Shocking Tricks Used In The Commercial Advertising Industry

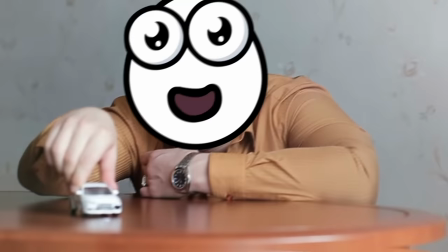1233s
That is, until you zoomed out a little and see a couple of grown men having a playdate with a toy car.
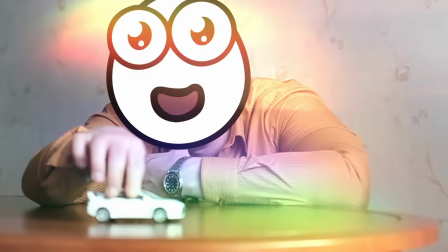1238s
Hey, I'm not judging. I kind of want to get in on it too.
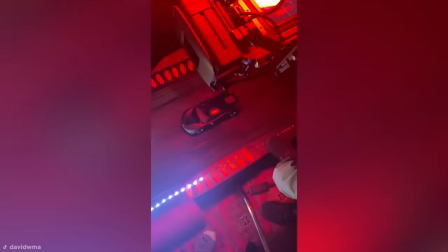1241s
What's more, TikToker and filmmaker David Ma shot his own treadmill cruising car and shared the finished product in action.
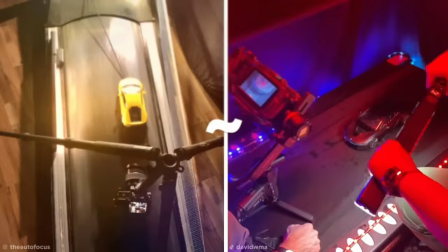1249s
Similar to Canal, David created the illusion by using dynamic lighting and forced perspective.
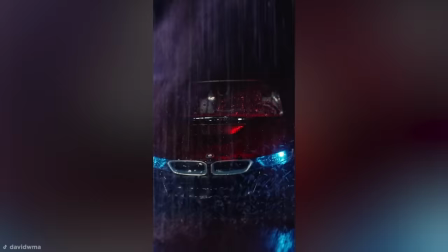1254s
But with the addition of a shower rig and fog spray to give the impression of a dramatic storm,
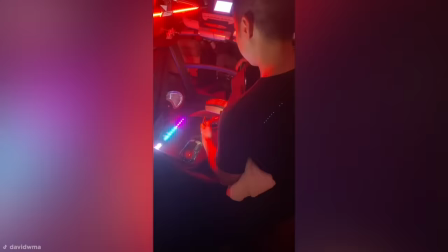1260s
the result is seriously impressive and makes the Mini BMW appear to swap the treadmill for tarmac.
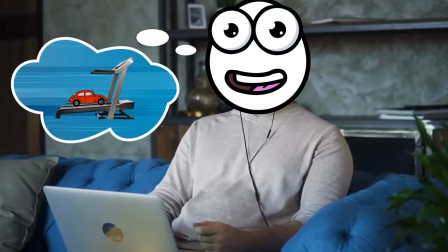1267s
Well, if I've learned one thing from this, I think I may finally have found a use for my treadmill.
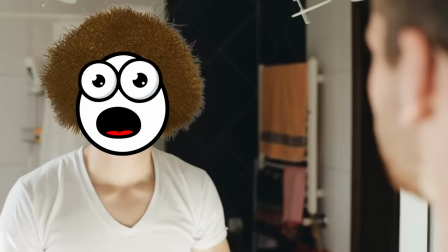1273s
Hair Goals I recently saw a shampoo commercial and thought, huh, if only my hair were as thick and luscious as that.
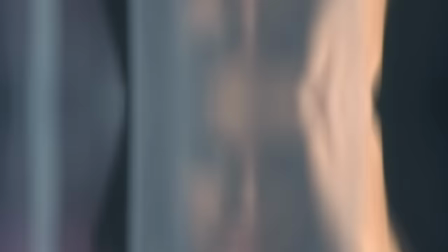1282s
As I ruminated on my ghastly hair, I did some research and came to realize that in reality, nobody's hair is like the commercials.
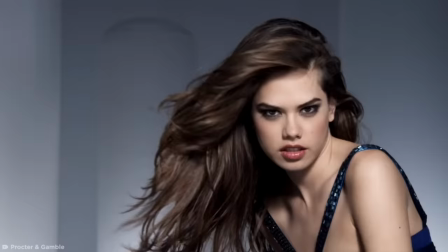1290s
So what's going on? Magical shampoo? Well, not quite. In order to achieve these seemingly magical locks of hair,
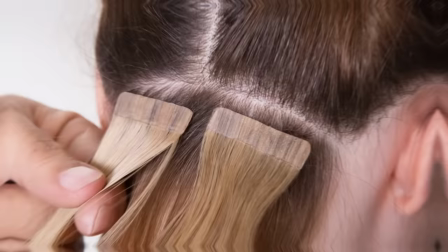1299s
stylists admit to committing the cardinal sin using fake hair,
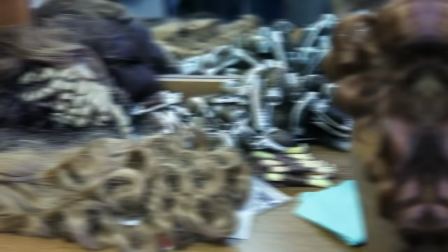1304s
employing extensions, hair pieces, and just about anything that'll forge the appearance of a voluminous dew.
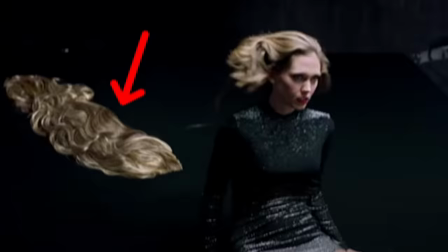1310s
And in some instances, the hair isn't even attached to the model's head.
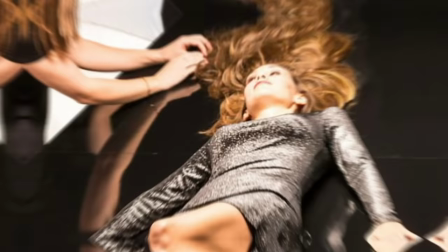1315s
With a mound of hair pinned to the backdrop, this model's hair has seamlessly blended into it,
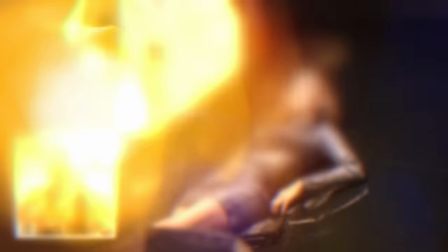1322s
with some forced perspective, creating the illusion of long golden locks.
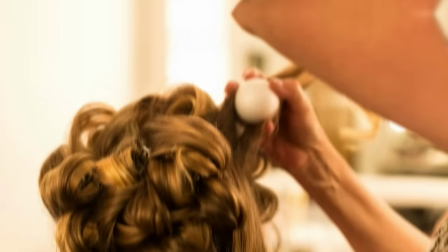1327s
I know, unbelievable. But the deception doesn't stop there. Oftentimes, stylists aren't able to achieve their unrealistic ambitions, so they simply pump up the volume by stuffing in some styrofoam balls.
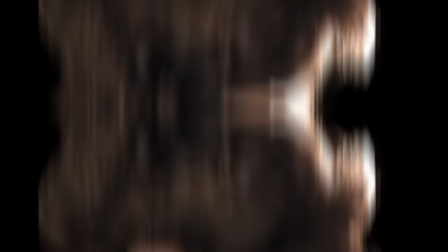1340s
Which, as you can see, it's business at the front and ball party in the back.
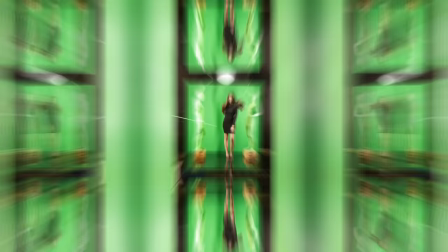1345s
Perhaps the most shocking trick, yet the most impressive, is how they manage to get those waves of hair dancing through the breeze.
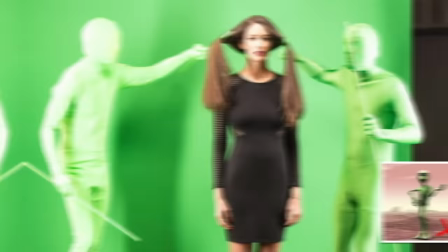1353s
And believe it or not, it's all down to two little green guys. No, not aliens.
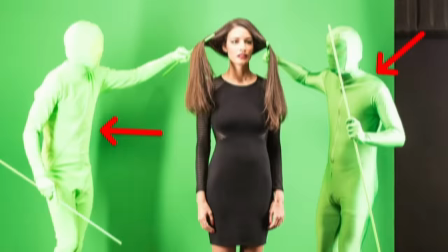1359s
Green humans in morph suits.
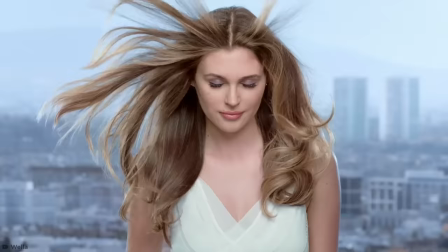1361s
Their job is to essentially use the little green rods to choreograph the model's hair and make it appear like it's naturally cascading through the wind.
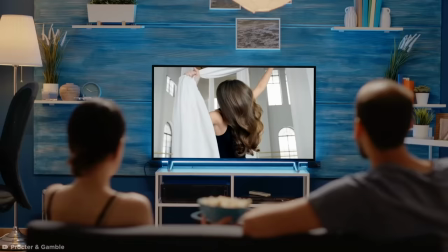1370s
Using green screen technology, these little fellas are later cut out in post-production, and by the time it reaches TV, we'd never suspect a thing.
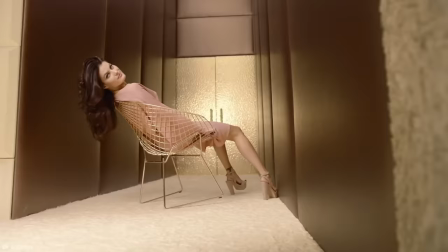1379s
There's nothing quite like TV magic, is there? So what have we learned? Well, if you actually want hair like in the commercials, you're going to need two green guys,
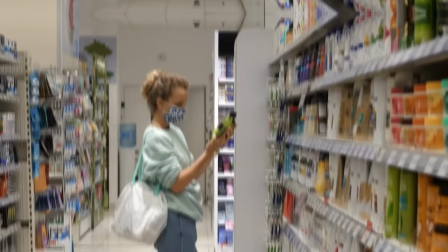1388s
some styrofoam balls, and a snipping taken from Cousin It from the Addams Family, available at all good retailers.
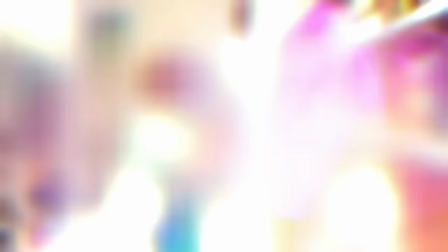1396s
Oh, and maybe, just maybe, the actual shampoo they're trying to sell you. But I highly doubt it.
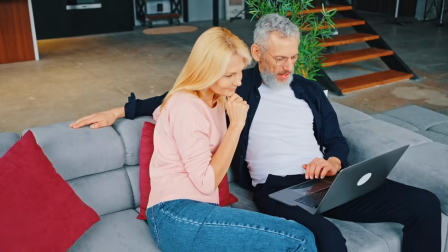1402s
Oh, I almost forgot. If you're interested in seeing some of the other slightly more hardcore things that companies would never show you in their commercials,
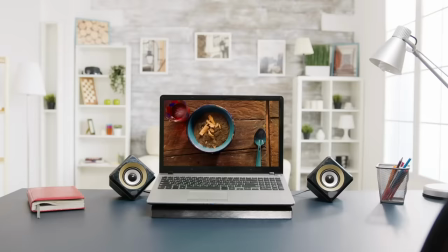1410s
like butt-scratching McDonald's employees and maggot burgers, check out my other video,
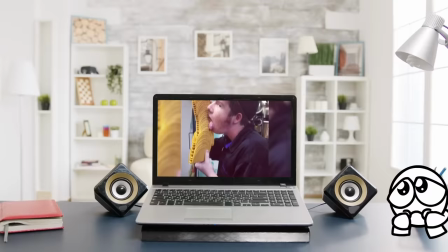1415s
What Happens to Your Food When You're Not Looking. It's, um, it's an eye-opener, for sure.
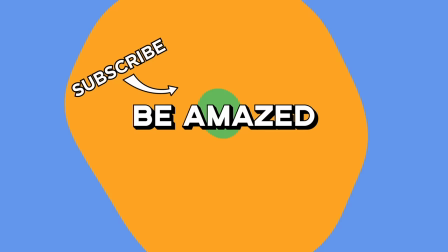1423s
So, which of these commercial tricks shocked you the most? Let me know down in the comments, and thanks for watching.